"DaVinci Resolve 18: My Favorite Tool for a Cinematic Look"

testing the iPhone 14 Pro right now with the internal microphone. Supposed to be a bit better in low light with a new camera, so also in studio setups like that. How does it look? The camera is not even my favorite feature on this iPhone, also not the dynamic island with the worst name ever. It is the 120 frames per second refresh rate of the screen, or ProMotion like Apple calls it, because it completely feels like a different phone. The animations are so smooth. Now I try cinematic mode. Does it look better? Does it give enough bokeh in the background? Does it look realistic? Probably not. I think my edges are too soft. But anyway, we're not talking about the iPhone 14 Pro or my favorite feature of this phone today. We are talking about my favorite feature in DaVinci Resolve on the color page today, because that actually makes a huge difference. So let's get into it. Maybe you know this effect already, but you might not know that you can use this effect in different ways.
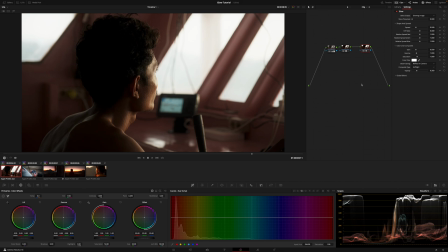1:06 And the effect that I'm talking about is the glow effect. But instead of using it in a way that only makes lights glow or stuff like that, I use it to make my whole image a bit softer and more contrasty at the same time,
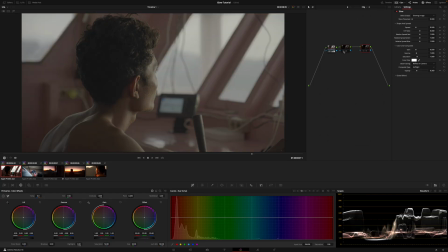1:19 and it gives it a very pleasing look. So this is before I already added my correction LUT here to go from lock to Rec 709.
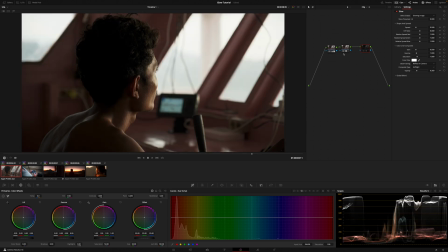1:26 And I also did some exposure adjustments. As you can see, it already looks pretty good, like most people would be happy with it. But if I turn the glow effect on now, that really puts the cherry on the top. It's more contrasty, but let me show you how it would look if I only apply contrast. So this is how that would look.
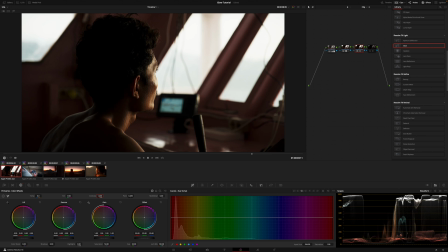1:44 It also looks a bit better, but you see, for example, here that the transition from the highlights into the dark midtones is pretty harsh. And when I do that with the glow effect, it is a lot smoother. But as mentioned, there are multiple ways on how you can use this effect. So let me show you a few more examples here.
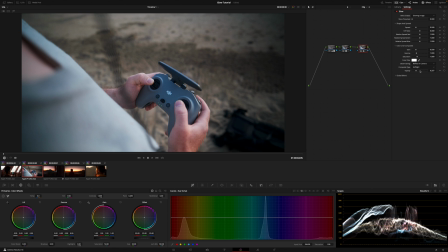2:03 Here I actually did pretty much the same, just with an opacity of 0.25. It kind of makes the shot brighter, but also emphasizes my hands and the controller here a little bit. And that can help you in certain shots to drive the attention of the viewer. But now let me come to some shots where it really makes a difference, especially the first one here.
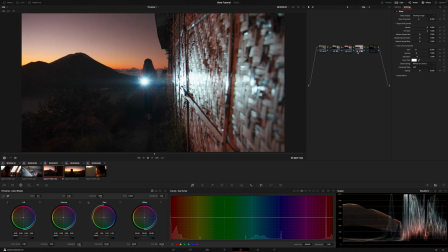2:23 Here I applied two glow effects. Let me turn them off. Now you see it's already a really nice image, to be honest.
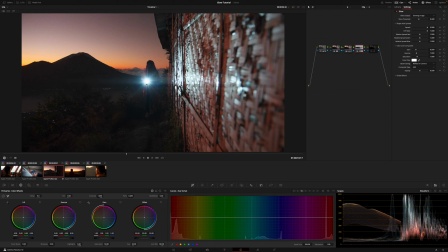2:29 But now when I turn the first glow effect on, you see that I used that to add this anamorphic lens flare here. Then the second one is again what I did before with that soft light composite type to enhance the overall image. Let me show you how I did it with the anamorphic effect, because that's quite non-standard. You have to make some adjustments. That's the glow effect now with standard settings.
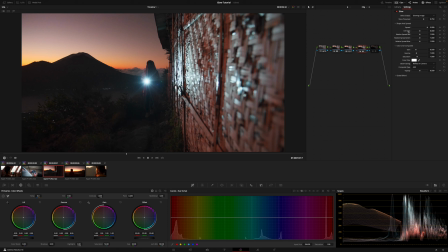2:48 And the first thing that I want to do is to bring the spread to the very right and the HV ratio also to the very right. And now I drag the shine threshold until I'm happy with that lens flare. But at the same time, you also see now that it affects the mountains here, the sky in the background, and that doesn't really look good.
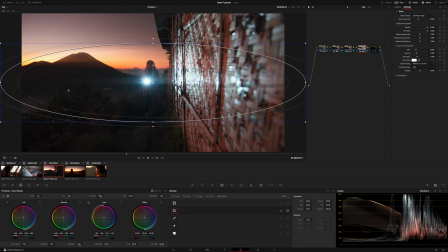3:07 That doesn't look like an anamorphic lens. And that is why I add a power window here. And then I go to tracking and I track that.
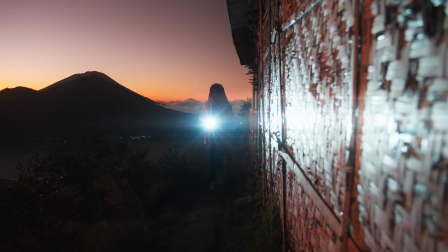3:18 So you see, in that case, I use the glow effect to add this anamorphic lens flare. Completely different use case, a completely different look, but it's just a few settings that you have to change, and it makes it super easy.
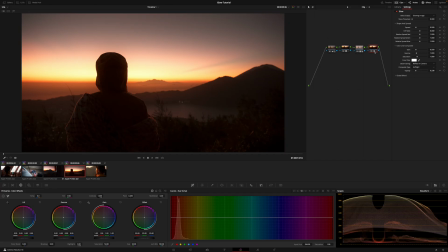3:30 Now, next shot here, this is also where I just added the standard glow effect as I showed you in the first place. But what I actually wanted to show you is when you look at the left part of her jacket here,
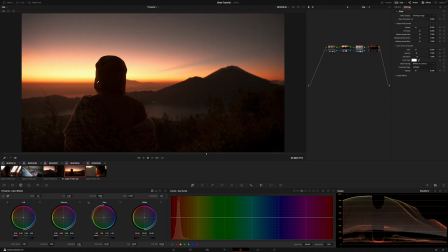3:40 that it also enhances this part. Like it looks like there would shine more sun on it. And that also makes her pop a little bit more. If you look closely, you see that it is this glow effect actually, but no one actually noticed that.
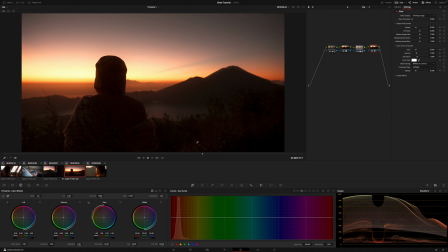3:55 It really looks like it would be brighter in that area, and that just with one click basically.
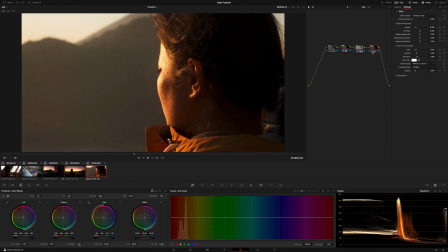4:00 That's so good. And the next example here is also again just with a soft light, the standard glow effect that I always use at opacity 0.2.